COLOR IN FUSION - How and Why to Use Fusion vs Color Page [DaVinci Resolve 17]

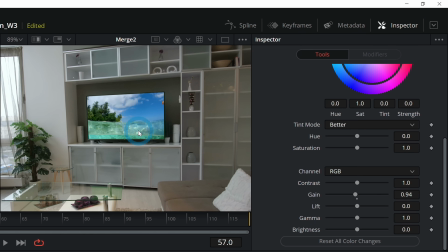4:04 So what we're doing now is making sure that the brightest part of this TV isn't brighter than the brightest part of the rest of our shot,
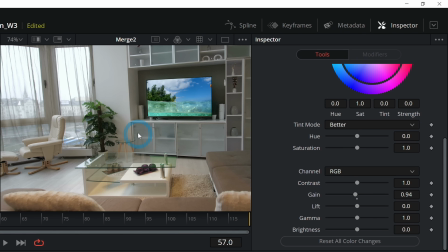4:11 because it's probably not unless this is like nighttime or something and the TV is the only light.
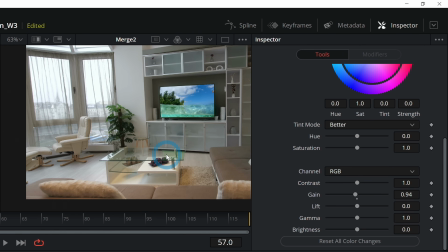4:17 So now we gotta do the same thing for the darkest parts. So I'm gonna look for something here in our shot that's really, really dark, like almost black.
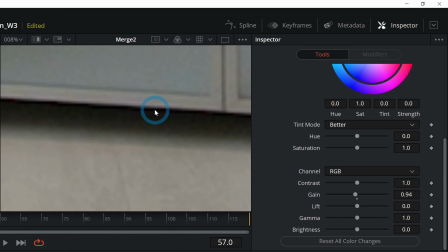4:24 So we're gonna mouse over stuff here and look at our RGB levels. Right now, that is just about real black, but we also have a lot of 0.09, 0.08, something like that.
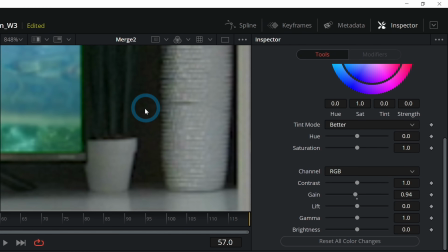4:35 We're also gonna look kind of around the TV and stuff. So it's a little bit noisy, but yeah, it's 0.1, 0.08, something like that.
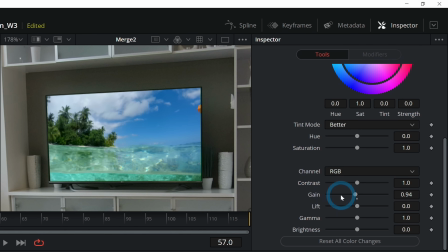4:43 If we're at like 0.07, probably 0.08, that's probably gonna be good. So for our lift, we're gonna say 0.08, and that's gonna boost everything up.
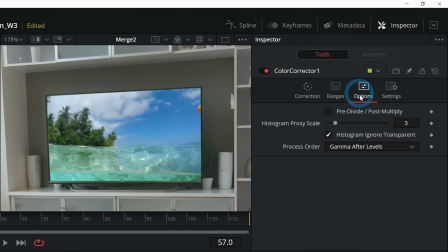4:51 And the reason for that is because if we go to options here, make sure we click on pre-divide, post-multiply.
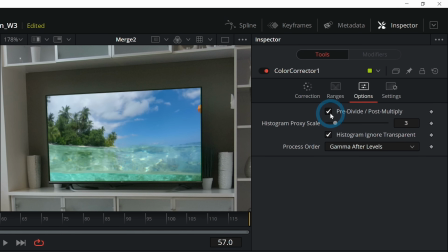4:57 Make sure that is checked because that's the weird stuff that happens. It'll brighten everything else, which is the opposite of what we want. So we'll make sure that this is checked and it will only color correct our screen here.
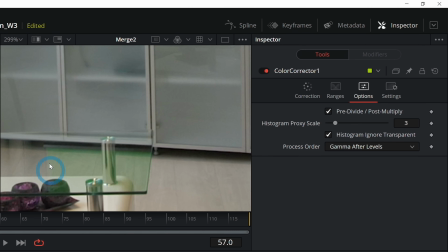5:07 This is already looking a lot more realistic. One thing also I just noticed is this little green reflection in the table, which we'll have to deal with maybe in another tutorial.
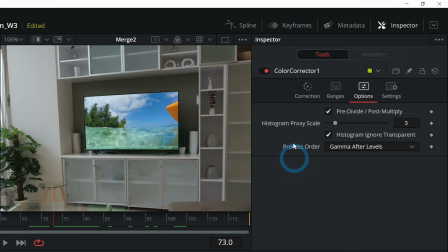5:15 But the composite works a little bit better now that we have this color correction. Here's before and here's after. Just makes it look a lot more realistic. The other good thing about doing this is that once we actually bring this into color and we adjust it here in the color page,
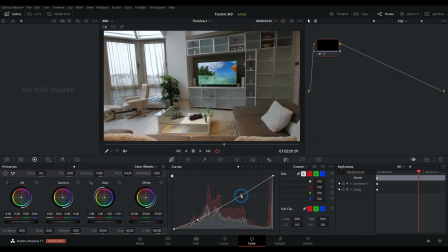5:29 that TV screen will actually act a lot more natural with the footage because it's been kind of matched to the brighter and darker colors.
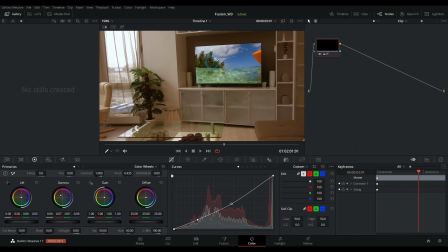5:37 So if we make everything warm, it's going to make this screen warm along with everything else. Whereas if we didn't color correct this beforehand, just go back to Fusion and turn off our color corrector.
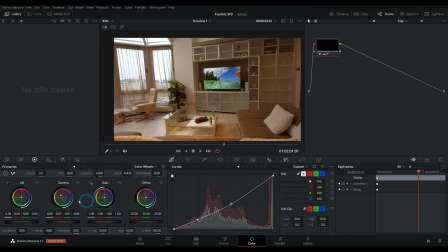5:47 We can see it looks a little weird when we color correct everything, and it doesn't quite fit with the rest of the footage like it did before.
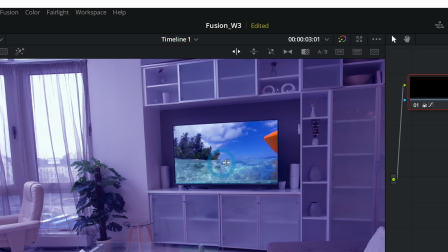5:54 I'll just give a little bit of a wipe here. So we can kind of see the difference. It's a little bit subtle, might be kind of hard to see with YouTube compression and everything, but this is without the color corrector, and this is with it.
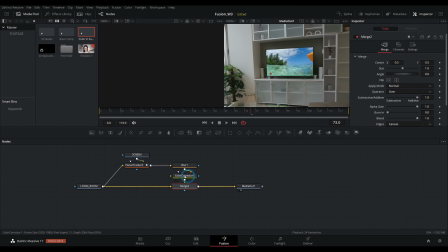6:03 We might also realize that, man, this TV is a little bit too saturated. Again, we can go back to Fusion and take the saturation down in our color corrector to
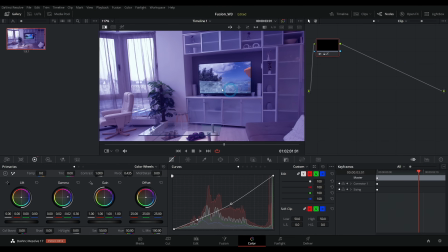6:12 just kind of match the rest of the shot. And now we have this acting a lot more natural than before.
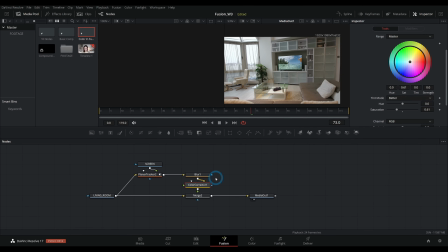6:17 So that's why we use the color corrector inside of Fusion versus just color in the color page. So I hope that clarifies things. If you want more videos on Fusion, we have a playlist going right here. All you have to do is click on it. You can automatically watch all the things. So many things. Lots. Duh. I like hanging out with you too.